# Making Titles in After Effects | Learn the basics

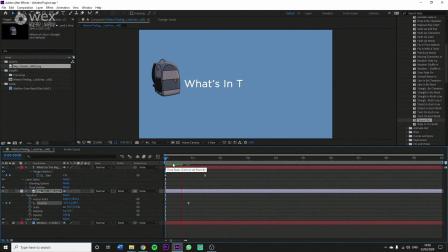750s
It just kind of slides on in. Okay. And what I want it to do is I'm going to use the rotation tool
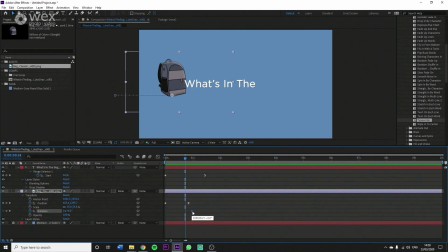769s
just to drag that out a bit, take this back a little bit. Get this out a little bit more.
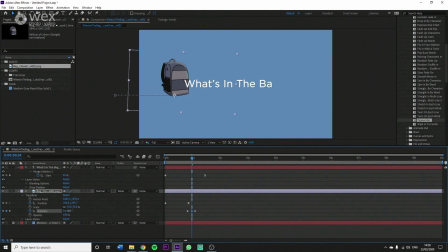789s
Rotate it forwards just a tiny bit, just to make a little bit of an effect. Then we're just going to render this through. The bag's going to swing forward and it's going to lean back into place. So, there we go. That's quite nice.
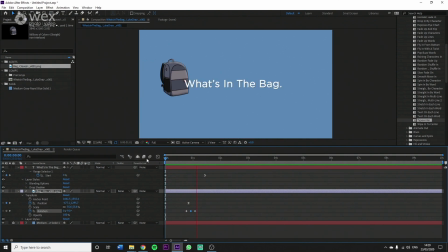There we go. You see, it's all these little micro movements that will make an animation stand out. I mean, this is very basic motion tweening. Okay, so what's next? What can we do next?
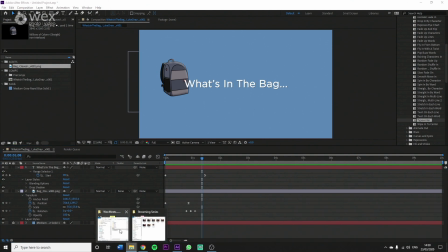824s
Okay, so next, I think I would like to go and get an asset of some kind.
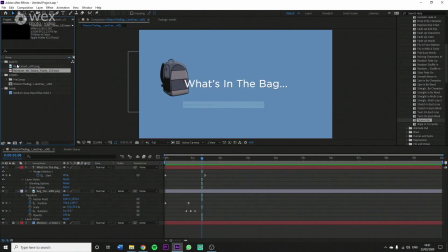836s
Draw that into assets. Let's see what this one looks like.
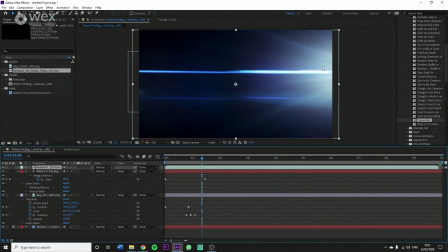842s
Making sure it goes to the front. Here we go. Now we've got an asset here, got a nice little lens flare like J.J. Abrams would make him proud. To make this work the way you would like it to, you want to go to the little mode over here.
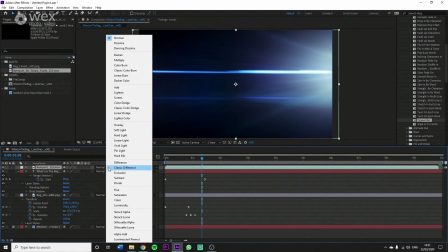856s
You want to hit this normal drop down. Drop that down, because we're not normal. We're better than that. We're better than normal.
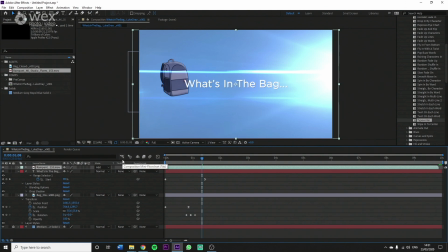861s
Just go to add. And then here you go. You've got an additive lens flare. And if you want, you can scale it up. Bring it further in, bring it further out, depending on how intense you want it to be. It's all a case of just finding what you think works best for you. What's in the bag? So we've skipped ahead in time a little bit now, just so I could fine tune a few things.
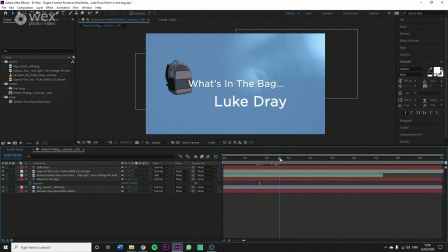886s
Instead of going for that lens flare that I had on before, I've now got this little bit of bokeh in the top corner. As you can see, this is the outline of where it is as a layer. What I've done is I've added a little circle mask to it using this tool up here. You can like, if I say highlight like the bag, I can just like circle,
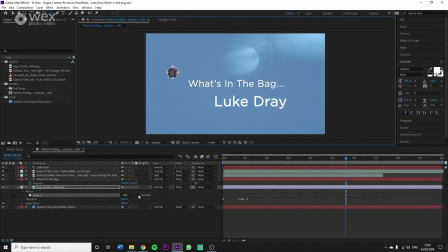906s
it will show what's in the circle, or if I hit the inverted, it'll show what's outside of that circle, just as an example. And that's pretty much where I've done the ellipsis here, and I've like feathered the edges so that it gives a more kind of realistic effect.
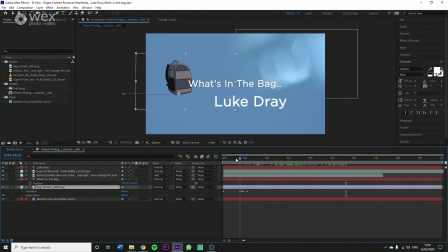921s
And also I've put like a film grain effect over the top of it, just to give it a little bit of an organic filmic feel. Makes the blue textures pop a bit more, I think, and look a bit more animated and lively.
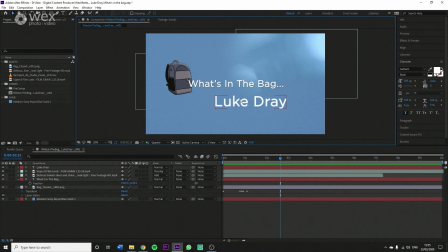936s
Right, so down here I've got a subtitle, which is going to be the name of our guest. And you might have guessed it, it's Luke Dre. So what I want to do with the Luke Dre title is that I would like to make it a 3D asset.
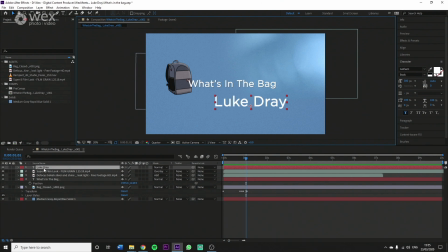951s
So all I need to do in order to do that is I just go over to the layer down here, and then I go to this little box icon here, and I just click that, so it's got a box. And what that does is that enables the Z axis. We've obviously got a Y and an X on a 2D layer, but what makes it 3D is the Z axis.
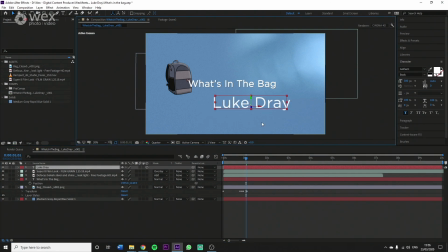968s
So now you can see I can like zoom it in and out and things like that. But I'm not doing it just so that I can zoom in and out. What I want to do is I want to make this text 3D. So what I'm going to do is I'm going to go drop down here, and then I'm going to go to geometry options.
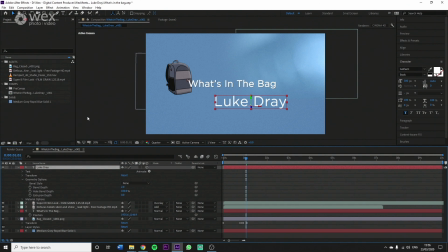985s
Top tip, if the geometry options is not available when you come around to doing this,
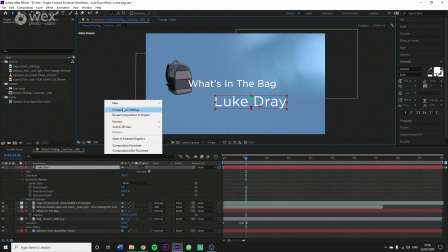991s
just go to your composition settings, right click, composition settings.
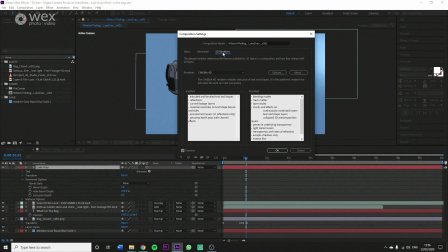995s
And then what you want to do is go to 3D renderer and make sure that's on Cinema 4D.